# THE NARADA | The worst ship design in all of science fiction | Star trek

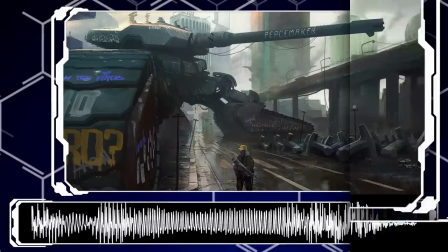[0:13]
Generic greetings and welcome to Science Insanity,
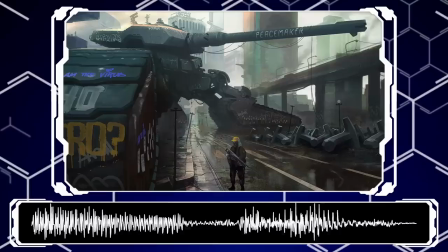[0:15]
a channel dedicated to bringing my love of science fiction and all its often absurd comedy to you, the viewer.
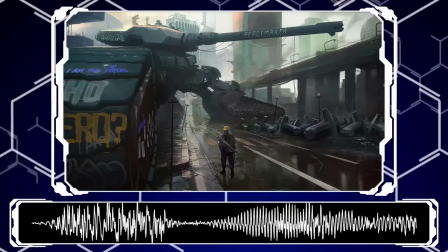[0:22]
Except today is anything but that. There is no love or whimsical fancy here, oh no.
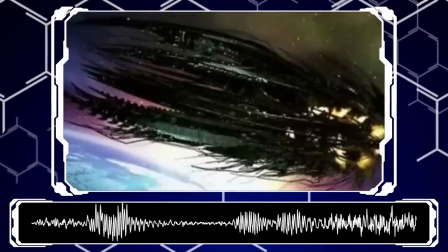[0:30]
Only a burning hatred for the stupidest, ugliest,
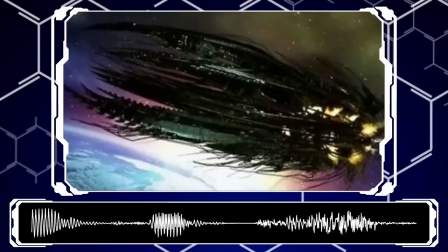[0:33]
most nonsensically terrible ship I have ever seen put to screen in any science fiction product maybe ever.
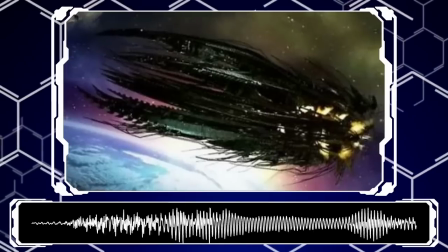[0:40]
I hate this thing so much, I think it's a genuine insult to the artistry and style of what came before,
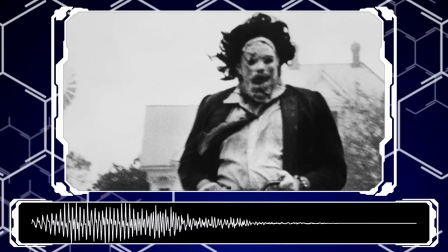[0:47]
and would go so far as to say it's the spaceship version of Ed Gein, wearing the faces and names of innocents that really didn't deserve it.
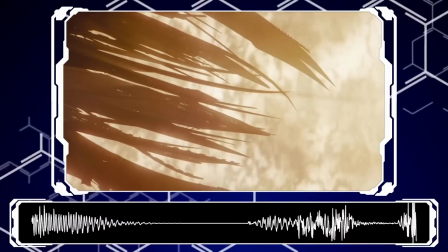[0:55]
God, I despise this thing.
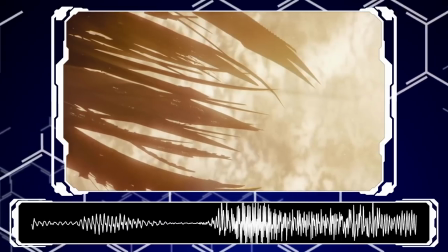[0:57]
If it wasn't abundantly obvious, today we are going to be going over my least favorite ship,
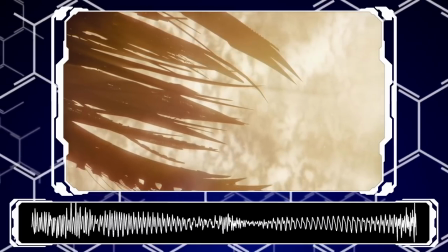[1:06]
The one that I hate the most, and that brings nothing but salty tears of nerd rage to my eyes.
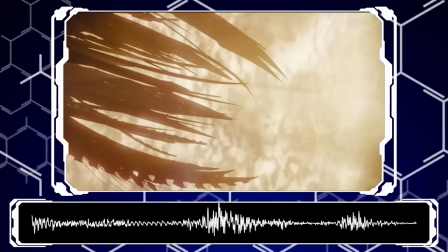[1:14]
But before we get into the video proper, the topic was suggested by a patron, and I couldn't not make a video on it.
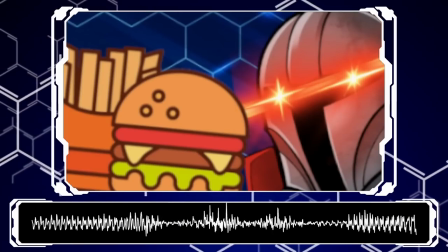[1:20]
If you'd like to support Psy, get our content a day early, and occasionally have a hand in what videos get made, check out the link in the description and pinned comment below.
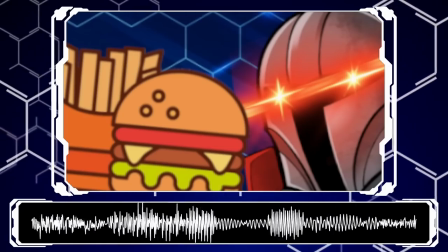[1:28]
If space bucks are short, then like, sub, and share the video around, since every little bit helps.
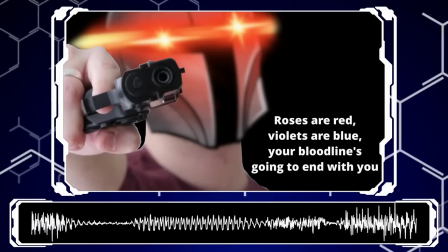[1:33]
And with that, time for the normally lovable fast-talking sci-fi funnyman to be very angry.
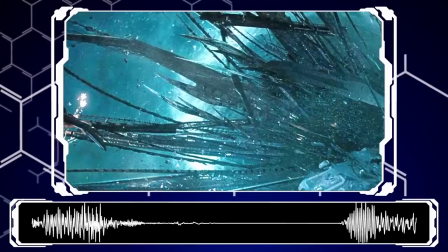[1:41]
This ship is a disaster.
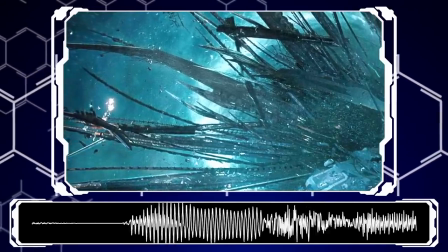[1:43]
For those who don't know, this abomination, this insult against creation itself, is the Narada from Star Trek,
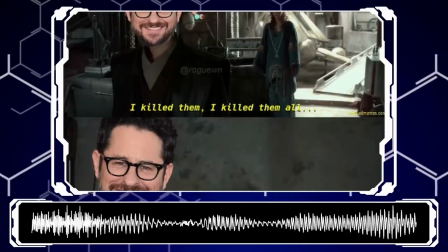[1:51]
the 2009 reboot by good old Jar Jar Abrams, the man having gone on to ruin further sci-fi properties after he was done dragging Star Trek through the mud.
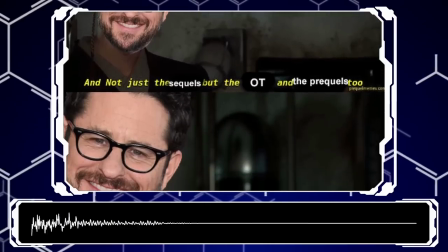[2:00]
I'm not a fan, if you could tell.
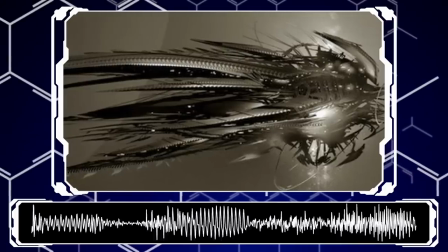[2:03]
Now, I could and very much want to just sit here and scream insults and unholy curses at this ship and the director that approved it for half an hour,
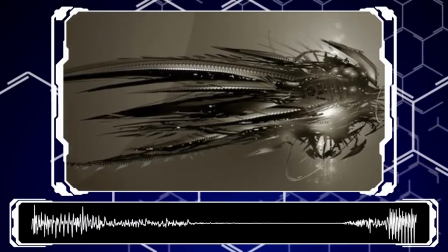[2:11]
but these videos are meant to be shorter and funnier. So instead, I'm going to throw a library at you.
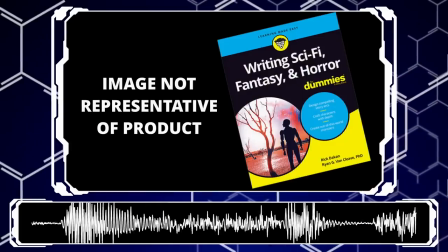[2:17]
Or, I guess a single book from it. The Space Ships for Dipshits, A Guide to Visual Design.
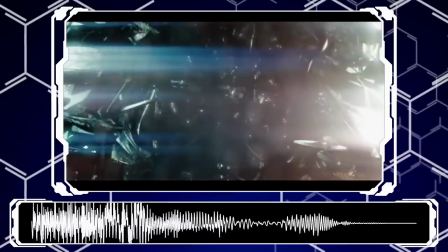[2:22]
Starting out with visual clarity, because by the old gods, what am I looking at?
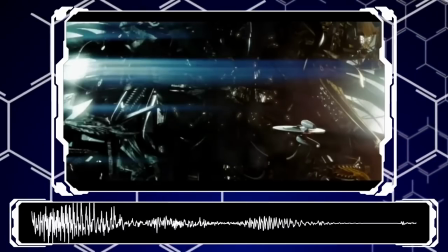[2:29]
Every time this thing shows up on screen, it is a roiling mess of pointy spikes blurred and hard-to-see gradients of black,
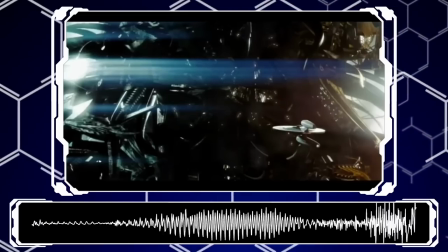[2:37]
blackish-blue, and blackish-green highlights on a black background,
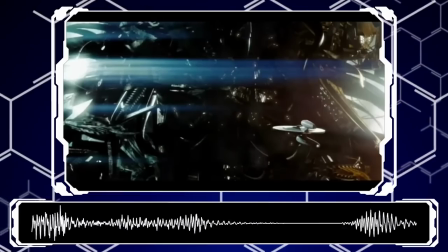[2:41]
or slight movements that turn this porcupine wannabe into a kaleidoscope of moving greebly bits.
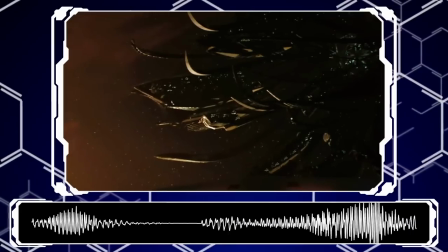[2:48]
It also has the problem of being so over-bloated and complicated that it has no silhouette.
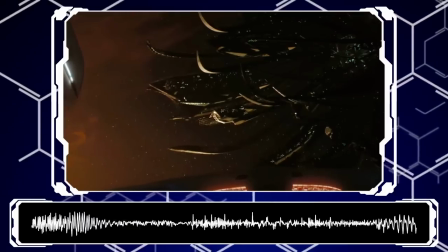[2:54]
Every angle you look at this ship from changes its profile, and that sounds stupid and obvious, but hear me out.
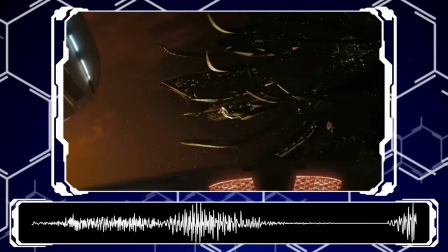[3:01]
The Narada is a rough ovoid shape, but viewed from the front it looks like a furball.
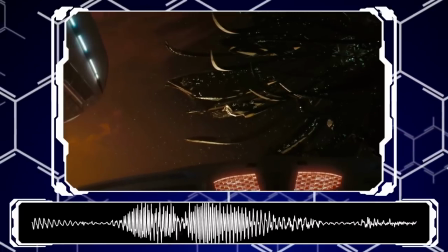[3:06]
Like, what is this?
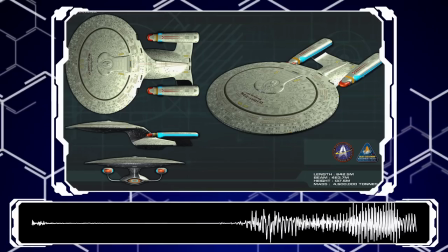[3:08]
Compare it to literally any other ship from more standard Trek, and almost any angle you can see, yeah, that's a Federation ship.
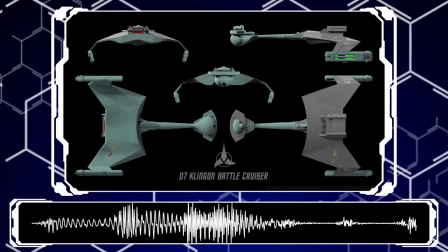[3:16]
Or yeah, that's a Klingon battlecruiser. Or the most cheat example, yeah, that's a Borg cube.
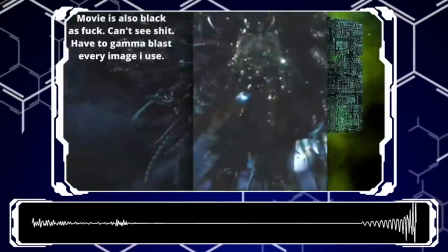[3:22]
Every angle I'm looking at it from, it's a cube. This, the Narada, is awful.
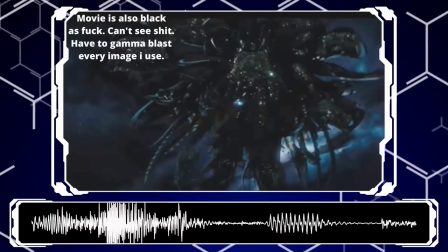[3:27]
It's not only difficult to parse on screen, but because of its chaotic and tubular design, it's almost impossible to tell what the ship is doing.
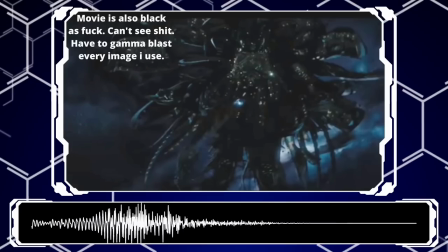[3:34]
Is it moving? Is it turning? Is it inverting itself? I don't know. To me, this thing looks like it's vibrating on screen at all times.
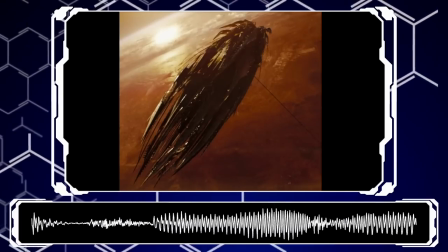[3:44]
And I am convinced the CGI team and director agree with me because the Narada never moves.
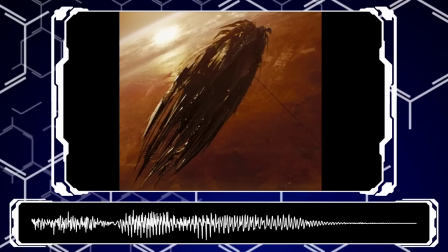[3:51]
The entire movie, every single time the Narada is shown, it's stationary or moves a tiny little bit.
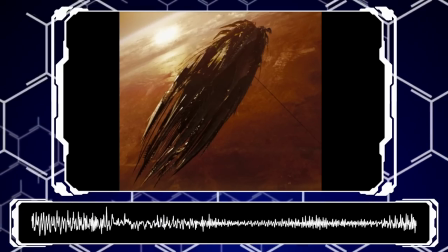[4:00]
Like jumping to warp from a stationary camera angle or emerging from a Terran reality.
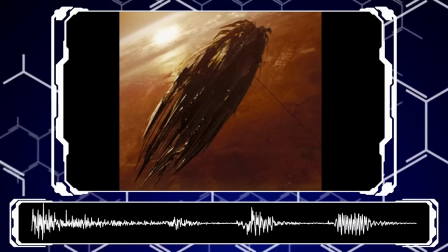[4:05]
I would also argue it fails at the two things it was supposed to do.
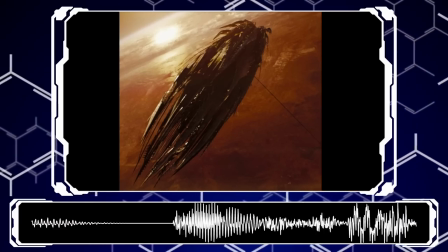[4:10]
First, being intimidating, and second, looking like a Lovecraftian monster.